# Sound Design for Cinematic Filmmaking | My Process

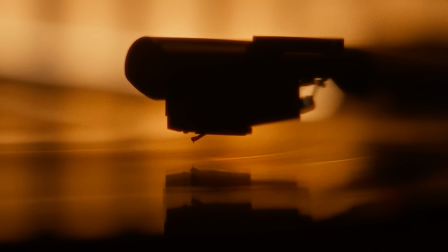(0:02)
Audio plays a huge role in how a film feels. And sound design is a big part of that.
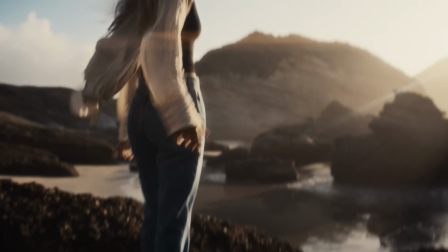(0:09)
It helps shape the flow and pacing of a film, adds depth to the edit, and connects the viewer to what's happening on screen in ways they might not even realize.
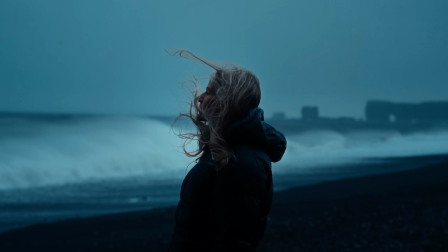(0:19)
It's what makes a scene feel immersive, whether through subtle ambience or dramatic sound effects.
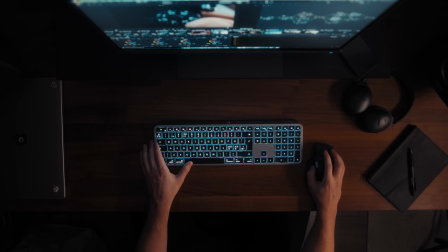(0:26)
As filmmakers, it's easy to fall into the trap of obsessing with our visuals, but sometimes in that process, we forget that audio is just as important.
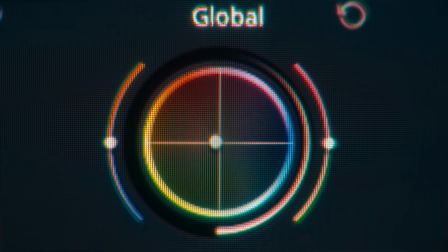(0:35)
Just like lighting or color grading sets a visual mood, sound design does the same, but on a deeper level.
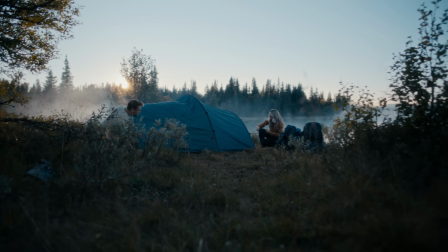But where do we start? The vocals are usually the most important sound in a video, which can be dialogue or voiceover, carrying the story and information which you don't want to get lost in the mix by being too quiet or overpowered by other elements. Next, we have the background music, which is super important to help set the foundation of the pacing and overall mood of the video.
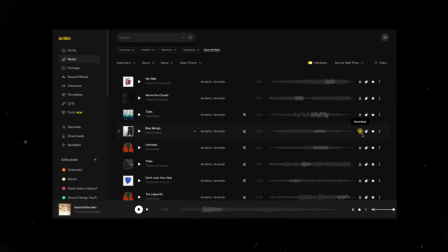(1:10)
And I personally sometimes like to find the music before I even start shooting, and while this approach might not work for every type of video, this can help me visualize the overall feel and energy of the project and even influence how I decide to shoot.
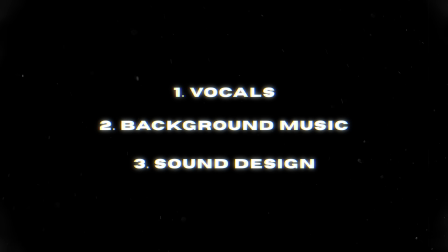(1:23)
And once those are in place, I'll start focusing on the sound design elements, beginning with ambience or environmental sounds.
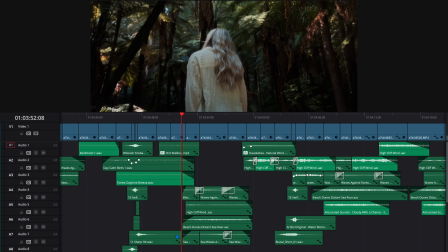(1:34)
Ambience is often the first layer of sound design that I add to the timeline,
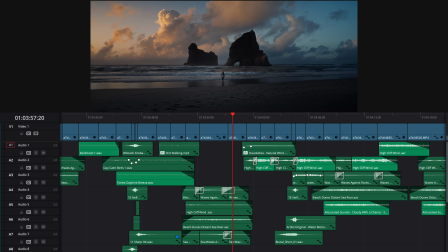(1:37)
and it's the background noise used to help establish the environment the scene takes place in and make your scene feel alive and immersive.
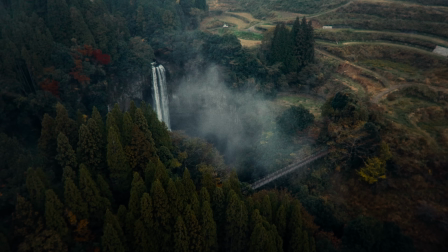(1:45)
It shouldn't be overpowering, just be there in the background.
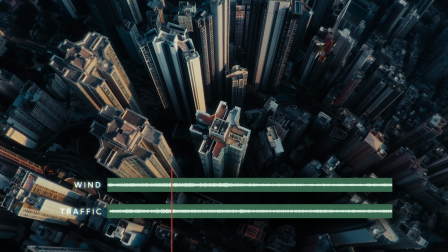(1:51)
Depending on your scene, it could be things like wind and subtle city noise, or lapping water and some birds chirping.
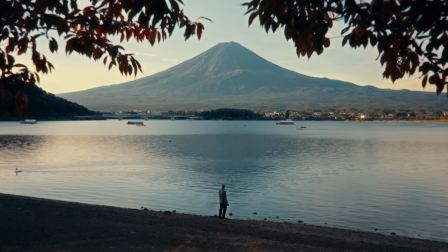(2:00)
They're subtle but crucial for grounding your audience in the setting. Then we layer in our sound effects, which I like to group into two main categories.
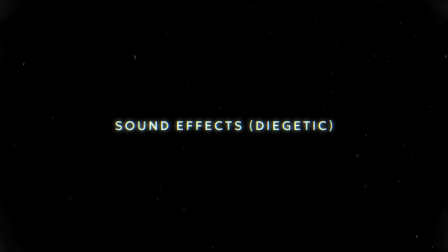(2:09)
First, there's sounds that comes from the actual environment, like a car door closing,
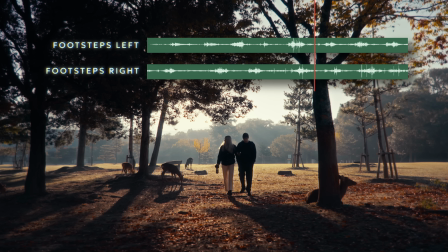(2:15)
footsteps, or just anything in your scene that you feel like would make a sound.
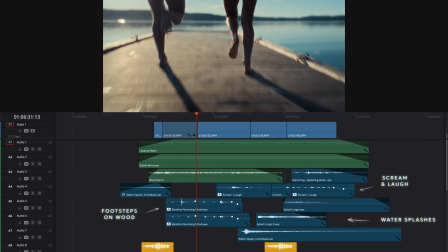Just like ambience, these don't necessarily draw too much attention to themselves, but they are essential for creating a solid foundation.
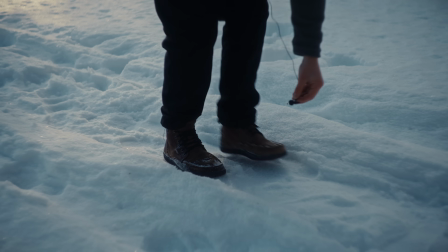(2:33)
Foley also falls under this category, which is when you record the sounds yourself, specifically for the project to sync to the on-screen actions.
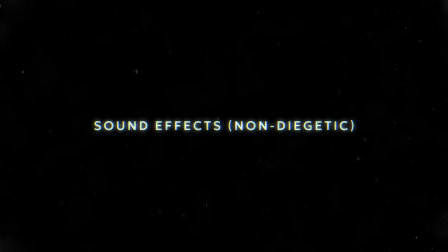(2:42)
Then we have the creative sound effects, which are added as a creative choice rather than realism.
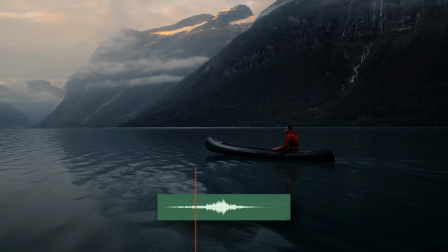(2:48)
It can be anything from whooshes,
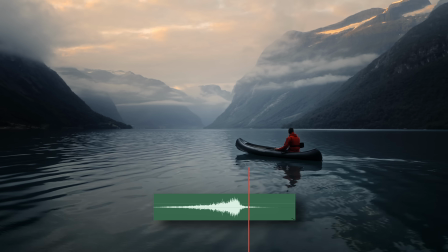(2:51)
impacts, and risers, or just any other sound you can think of to elevate your scene or story. Whooshes are incredibly versatile, and I use them to make cuts, transitions, and movements feel more intentional. And risers are a powerful tool for building anticipation and suspense. And the most common uses of risers is building up to a reveal or smoothing out the cut to a completely different environment or energy level.
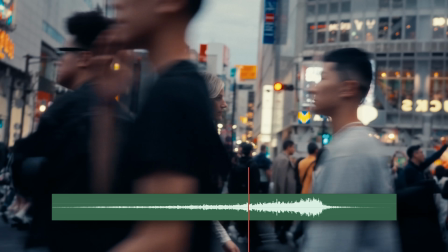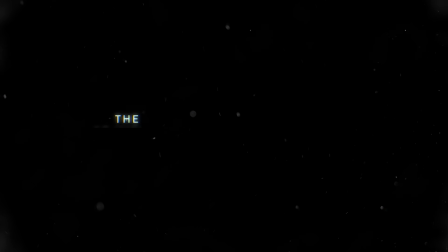(3:21)
Which leads me to the next point. The absence of sound is just as important as the presence of it.
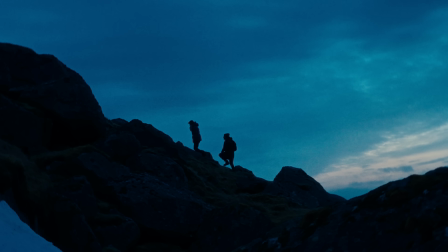(3:28)
Just like blending fast-paced handle movements with static shots gives an edit room to breathe, we can apply the same principle to sound design.
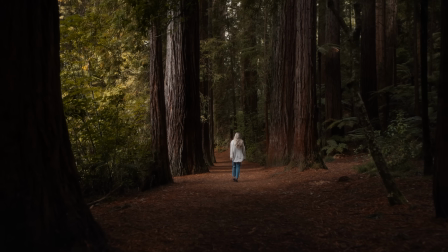(3:36)
Instead of filling every second with layers of sound,
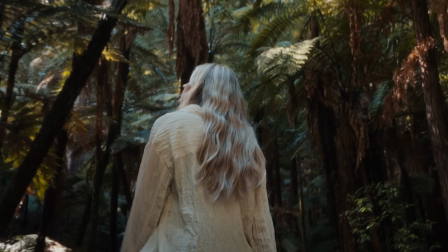(3:38)
silence or just a quieter moment builds contrast and make the returning of the sound or music even more impactful. The fun thing about sound design is that it doesn't have to be literal. Just because you see something on screen doesn't mean you have to match it with the exact same sound it will make in real life.
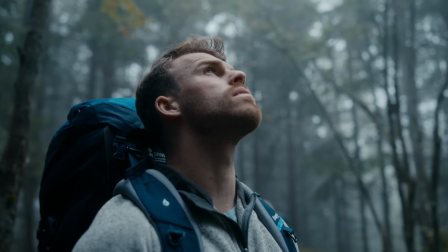(4:01)
Instead, think about how you want the audience to feel and experiment with different sounds to reinforce that emotion.